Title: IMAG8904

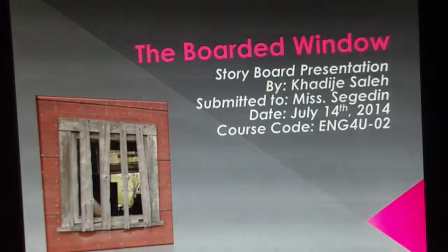2s
presenting the storyboard that I made about the short story of the boarded window.
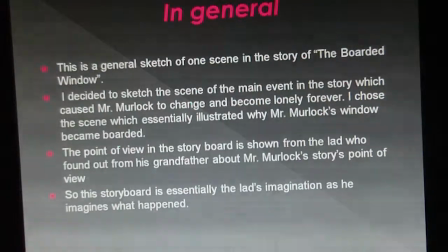8s
I decided to sketch the scene of the main event in the story, which caused Mr. Murlock to change and become lonely forever. I chose the scene which essentially illustrated why Mr. Murlock's window became boarded,
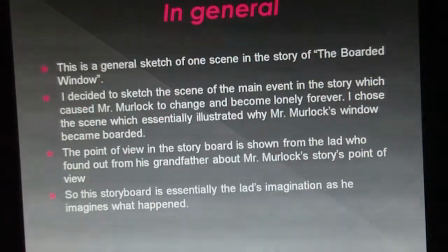20s
and the point of view is told from a young lad who found out about the story from his grandfather as he was young, not when he grew up. And so it's the sketch is his imagination.
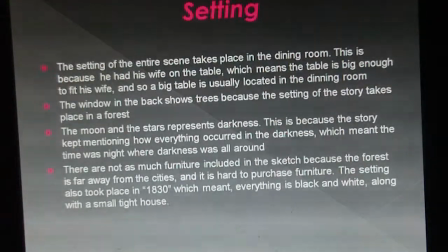36s
The setting of the entire scene takes place in the dining room. This is because he had his wife on the table, which means the table is big enough to fit his wife, and so the big table is usually located in the dining room where a family eats dinner,
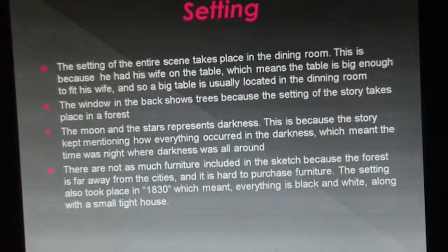49s
lunch, and breakfast. The window in the back shows trees because the setting of the story takes place in a forest. The moon and the stars represent darkness. This is because the story kept mentioning how everything occurred in the darkness, and
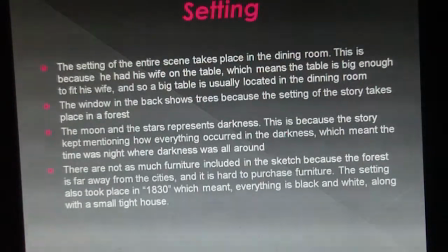70s
if it's darkness, it's usually nighttime. And there are not as much furniture included. There's many reasons for this. The first is because they lived in the forest.
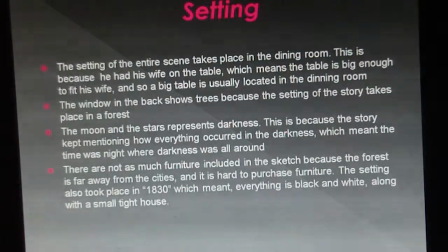83s
Mr. Murlock and his wife, they lived in a forest far away from the city, which means it's hard to get furniture and purchase furniture. And the setting also took place in 1830, which meant everything was black and white, along with a small, tight house.
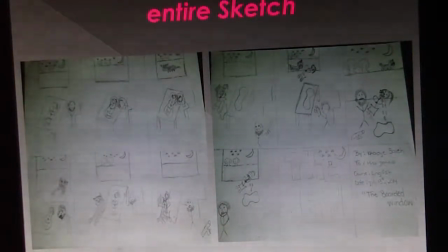101s
This is a sketch that I drew the total sketches together.
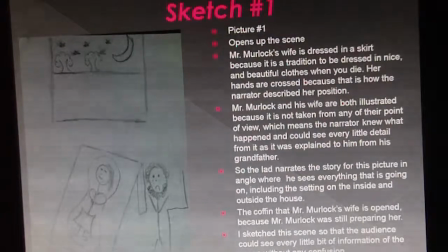109s
This is sketch number 1. It opens up the scene. Mr. Murlock's wife is dressed in a skirt because it is a tradition to be dressed in nice and beautiful clothes when you die. Her hands are crossed because that is how the narrator described her position.
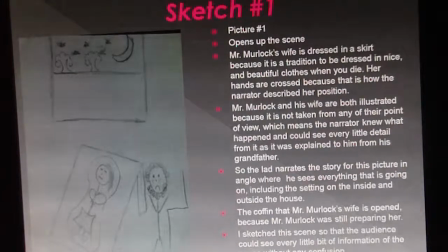126s
Mr. Murlock and his wife are both illustrated because it is not taken from any of their point of view, which means the narrator knew what happened, could see every little detail
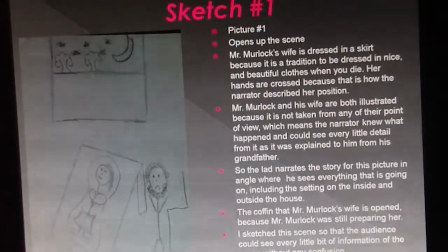139s
from it as it was explained to him from his grandfather for the little boy. And the lad narrates the story for this picture in an angle where he sees everything that is going on, including the setting on the inside and on the outside of the house.
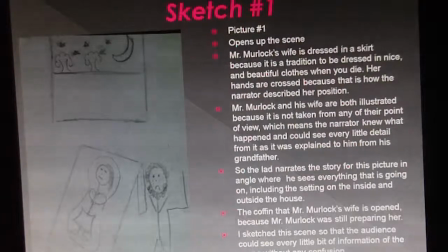156s
The coffin that Mr. Murlock's wife was open because Mr. Murlock was still preparing her. And I sketched this scene so that the audience can see every little bit of information of the scene without any confusion.
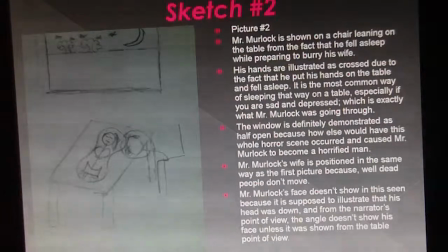175s
Mr. Murlock is shown on a chair leaning on the table from the fact that he was asleep while preparing to bury his wife in sketch number 2. His hands are illustrated as crossed due to the fact that he put his hands on the table and fell asleep.
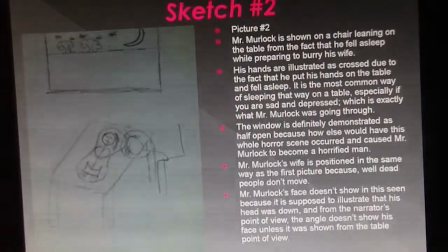194s
Is the most common way for any human being to fall asleep on the table, and especially if you are sad and depressed, which is exactly what Mr. Murlock was going through. The window was definitely demonstrated as half open because how else would
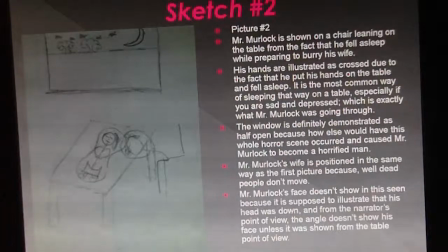211s
have this whole horror story occurred and caused Mr. Murlock to change forever. And Mr. Murlock's wife was also positioned in the same way, well, because the dead don't move,
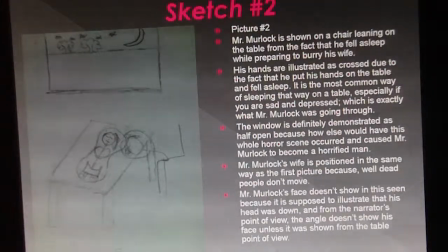223s
and Mr. Murlock's face doesn't show in the scene because it is supposed to illustrate that his head was down, and from the narrator's point of view, the angle doesn't show his face unless it was shown from the table's point of view,
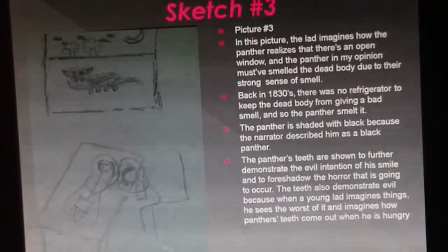238s
which it's not because it's from the lad's point of view. Now, sketch number 3 is different than the other two.
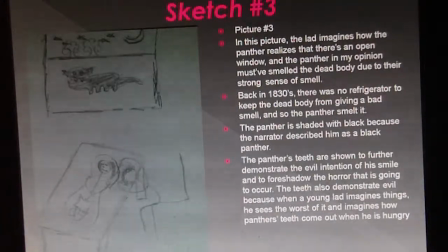247s
This is when the lad imagines how the panther realizes that there's an open window, and the panther, in my opinion, must have smelled the dead body due to the strong sense of smell. But this is because back in the 1830s, there was no refrigerator to keep the dead body from giving a bad smell,
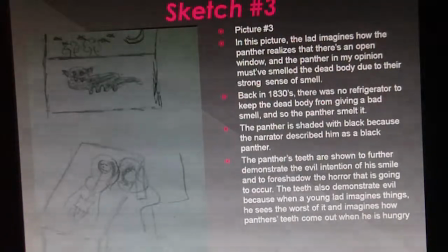266s
and so the panther smelt it and started coming towards the window. And the panther is shaded with black in my sketch because the narrator described him as a black panther, and he also represents evil.
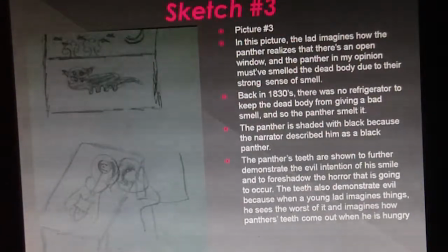282s
The panther's teeth are shown to further demonstrate the evil intention of his smile and to foreshadow the horror that is going to occur. The teeth also demonstrate evil because when a young lad imagines things, he sees the worst of it and imagines how panther's teeth come out when he is hungry.
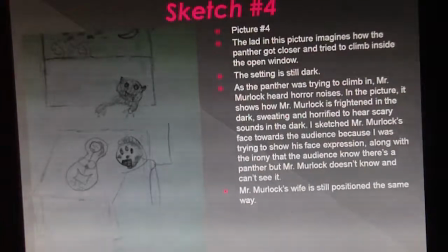302s
Now, picture number 4 is this is where the panther was trying to come in. I illustrated as him trying to climb up from the window, and the setting is still dark. And as the panther was trying to climb in, Mr. Murloc heard horror noises in the picture,
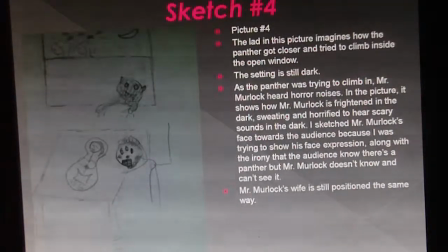321s
and it showed how Mr. Murloc is frightened in the dark, sweating and horrified to hear the scary sounds in the dark. I sketched Mr. Murloc's face towards the audience because I was trying to show his face expression along with the irony that the
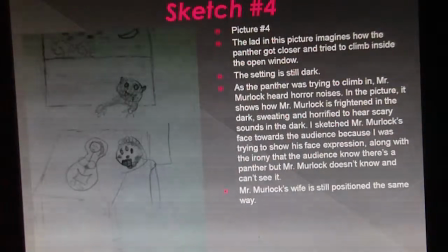337s
audience know there's a panther, but Mr. Murloc doesn't know and can't see it. And Mr. Murloc is still sitting on the chair.
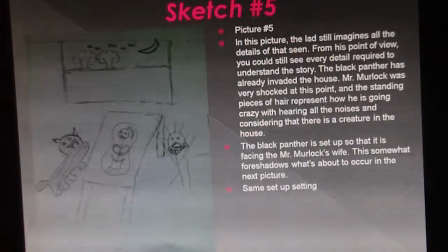347s
In sketch number 5, in this picture, the lad still imagines all the details of that scene. From his point of view, you could still see every detail required to understand the story. The Black Panther has already invaded the house. Mr. Murloc was very shocked at this point,
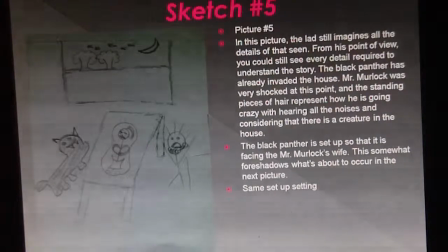365s
and the standing pieces of hair represent how he was going crazy with hearing all the noises and considering that there's a creature in the house. Now, I didn't put any words to show how in the sketch to show how Mr. Murloc is horrified.
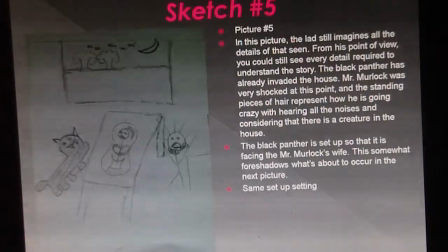382s
So these small pieces of hair are show how he's really nervous and scared and how he's really going crazy. The Black Panther is set up so that he's facing Mr. Murloc's wave.
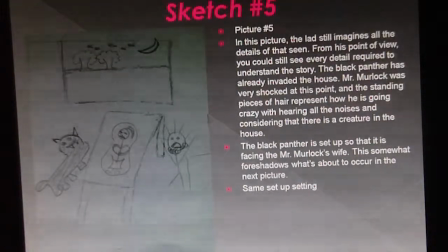396s
This somewhat foreshadows what's about to occur in the next picture, and the setup is still in the same place.
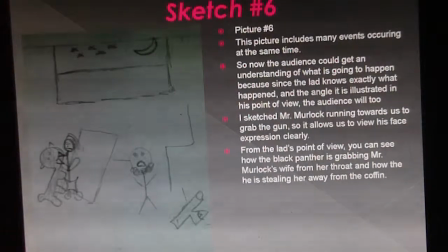405s
For sketch number 6, the picture includes many events occurring at the same time. So now the audience could get an understanding of what is going to happen, because since the lad knows exactly what happened and the angle is illustrated in his point of view, the audience will understand what's going on too.
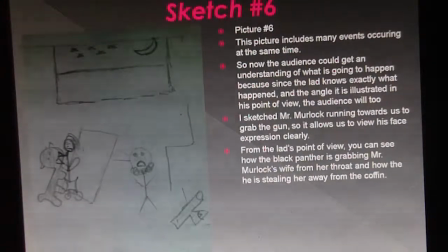425s
And I sketched Mr. Murloc running towards us to grab the gun, so it allows us to view his face expression clearly. And so from the lad's point of view, you can see how the Black Panther is grabbing Mr. Murloc's wife from her throat and how he's stealing her away from her coffin.
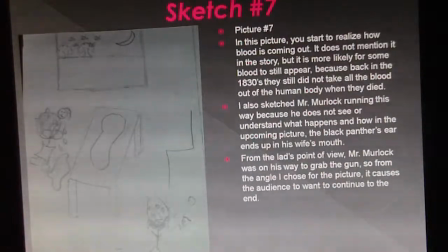444s
In sketch number 7, you start to realize how blood is coming out. It does not mention in the story, but I did it because it is more likely for some blood to still appear, because back in the 1830s, they still did not take all the blood out of the human body when they died or passed away.
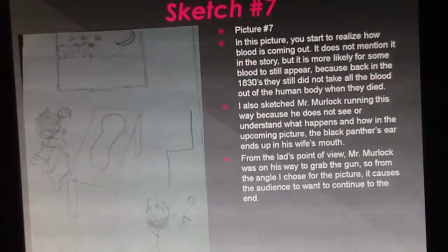463s
I also sketched Mr. Murloc running this way because he does not see or understand what happens, and how in the upcoming picture the Black Panther's ear ends up in his wife's mouth. From the lad's point of view, Mr. Murloc was on his way to grab the gun,
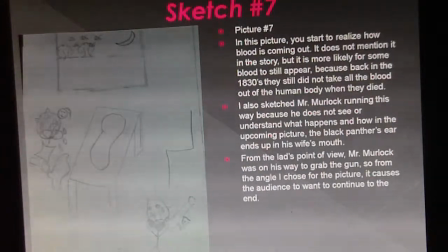480s
so from the angle I chose for the picture, it causes the audience to want to continue to the end.
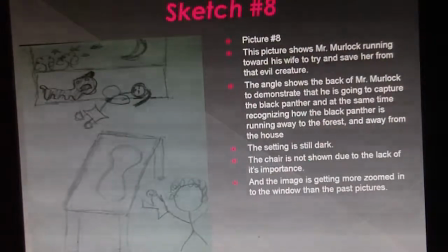488s
Now, we're almost done.